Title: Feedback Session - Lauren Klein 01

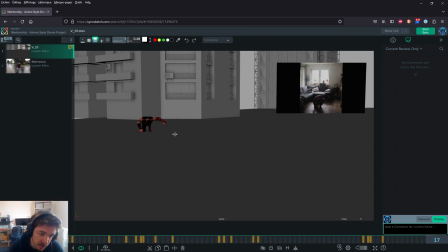Sorry, I erased it. But basically, the contact, okay, is storytelling. Maybe one of those, just to show that he's coming from above, one of those like this is storytelling. then the contact,
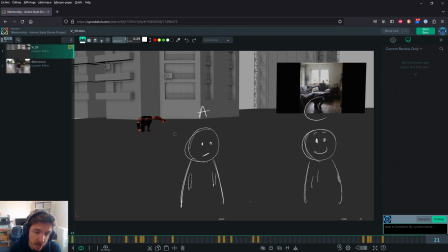and then the superhero pose, and then the head lifted. Those are a storytelling pose. The transition between this and this is not a storytelling moment.
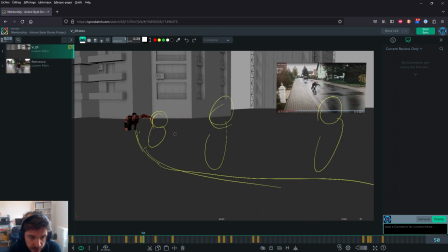Then after that, you will need an antic down before the run because he's gathering his energy, right? Gathering his energy, and then you can go into the run. And then I want you to block the run, meaning put the contacts in.
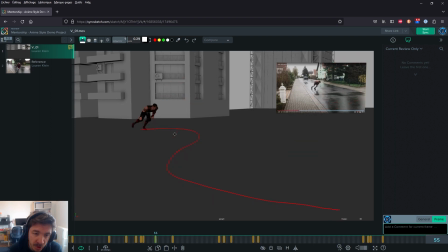So the contacts will be the moment where, I mean, he's running, so this would be a contact, like, you know, like you have. If it was a walk, both feet would be on the ground.
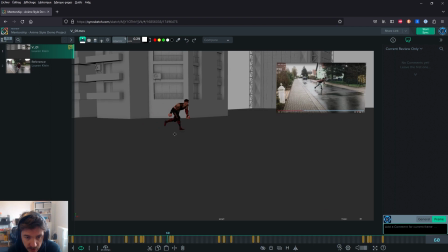So I want you to block all those contacts so that you know exactly how much space it's going to take him to run. Because right now, if you look at his foot, is sliding, which means that, as you were saying in your email, he's not taking the amount of steps he should be taking. So you should decide that.
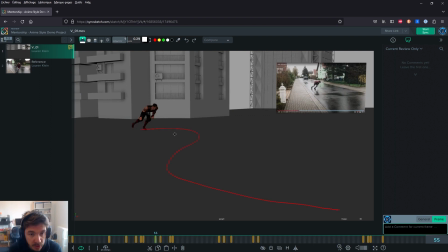You should decide that at the blocking stage. At the blocking stage, you should go like, okay, so this is going to be the first contact. Then I'm going to calculate how much he needs, and this is going to be the, so this is reverse, the second contact,
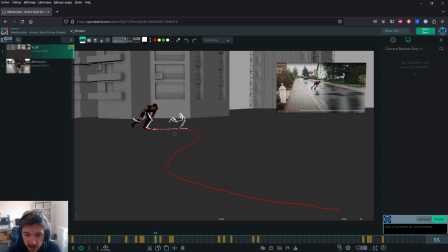and then etc. until you have all your contacts and the path. Don't worry about transition between contacts, just worry about the contacts. Maybe you can have the up, because the up is going to be between contacts and just to dictate your run. You can have the up if you want, but I would just focus on contacts for now.
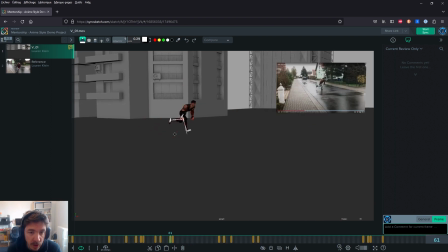And each of your poses that you're going to do, just spend a lot of time on them. Make sure that they're really storytelling. So in your reference, I have a question actually.
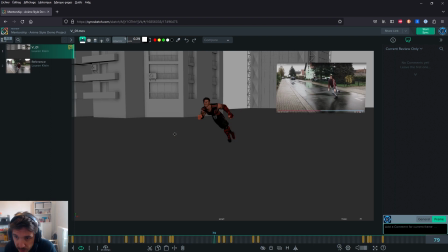I mean, more of a something I wonder. You have very straight arms, and I'm trying not to be rude. I don't know if this is your way of running personally, or if this is a style you want to give the character.
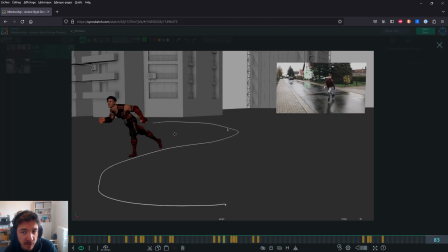If I'm gonna go with the second one. I think you're trying to give a style to the character.
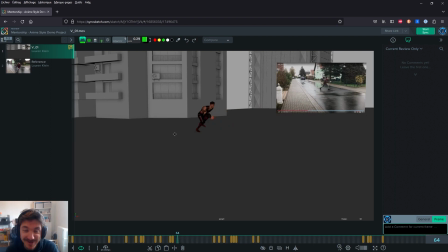Sorry if that's your way of running, and I really don't mean it to judge. I would imagine there's a bit more bend going on, but I think that's the style you're trying to give. If you want to do that, that's okay. But look at your chest. The chest is way up.
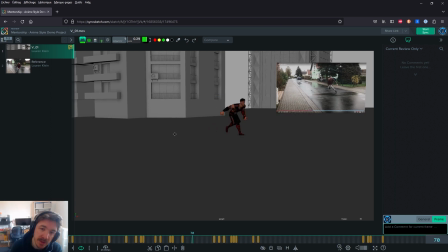So make sure your poses are saying what you want them to say. Right now, it feels like he's crunched the whole time, and it kind of hurts his back right now. So make sure you have a nice running pose that you've spent time on your contact.
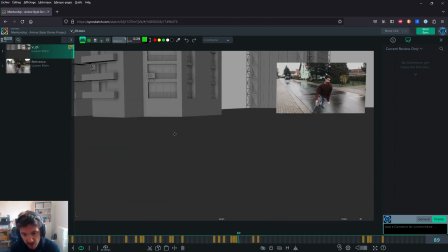So once you have all your contacts, you have changed the camera, you don't have that focus change, then you can do a big jump.
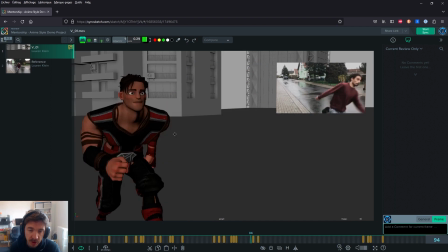Same for the jump. We're looking for storytelling poses.
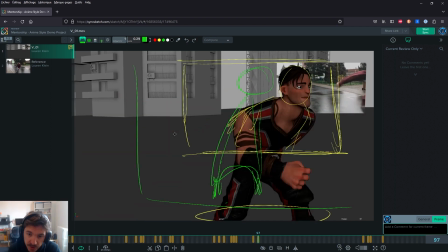So
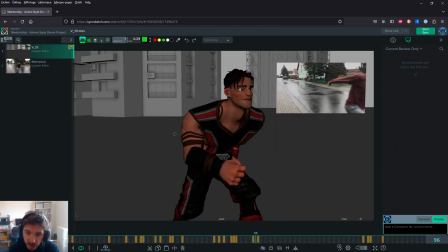sorry, that should be in that frame, but probably I'm gonna draw it here. A moment where he gathers energy, so some sort of antic, then a big jump pose.
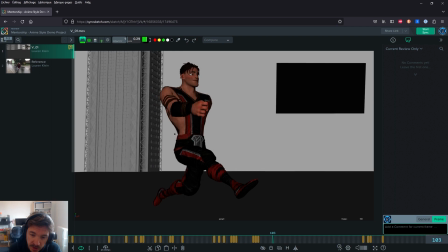We need this one because it's storytelling, right? We need this nice pose.
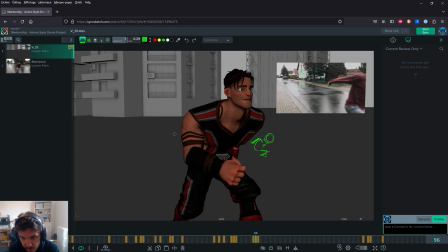So I don't know, find something that would be a good, maybe he's preparing his fist in the air. I can't draw, I'm sorry.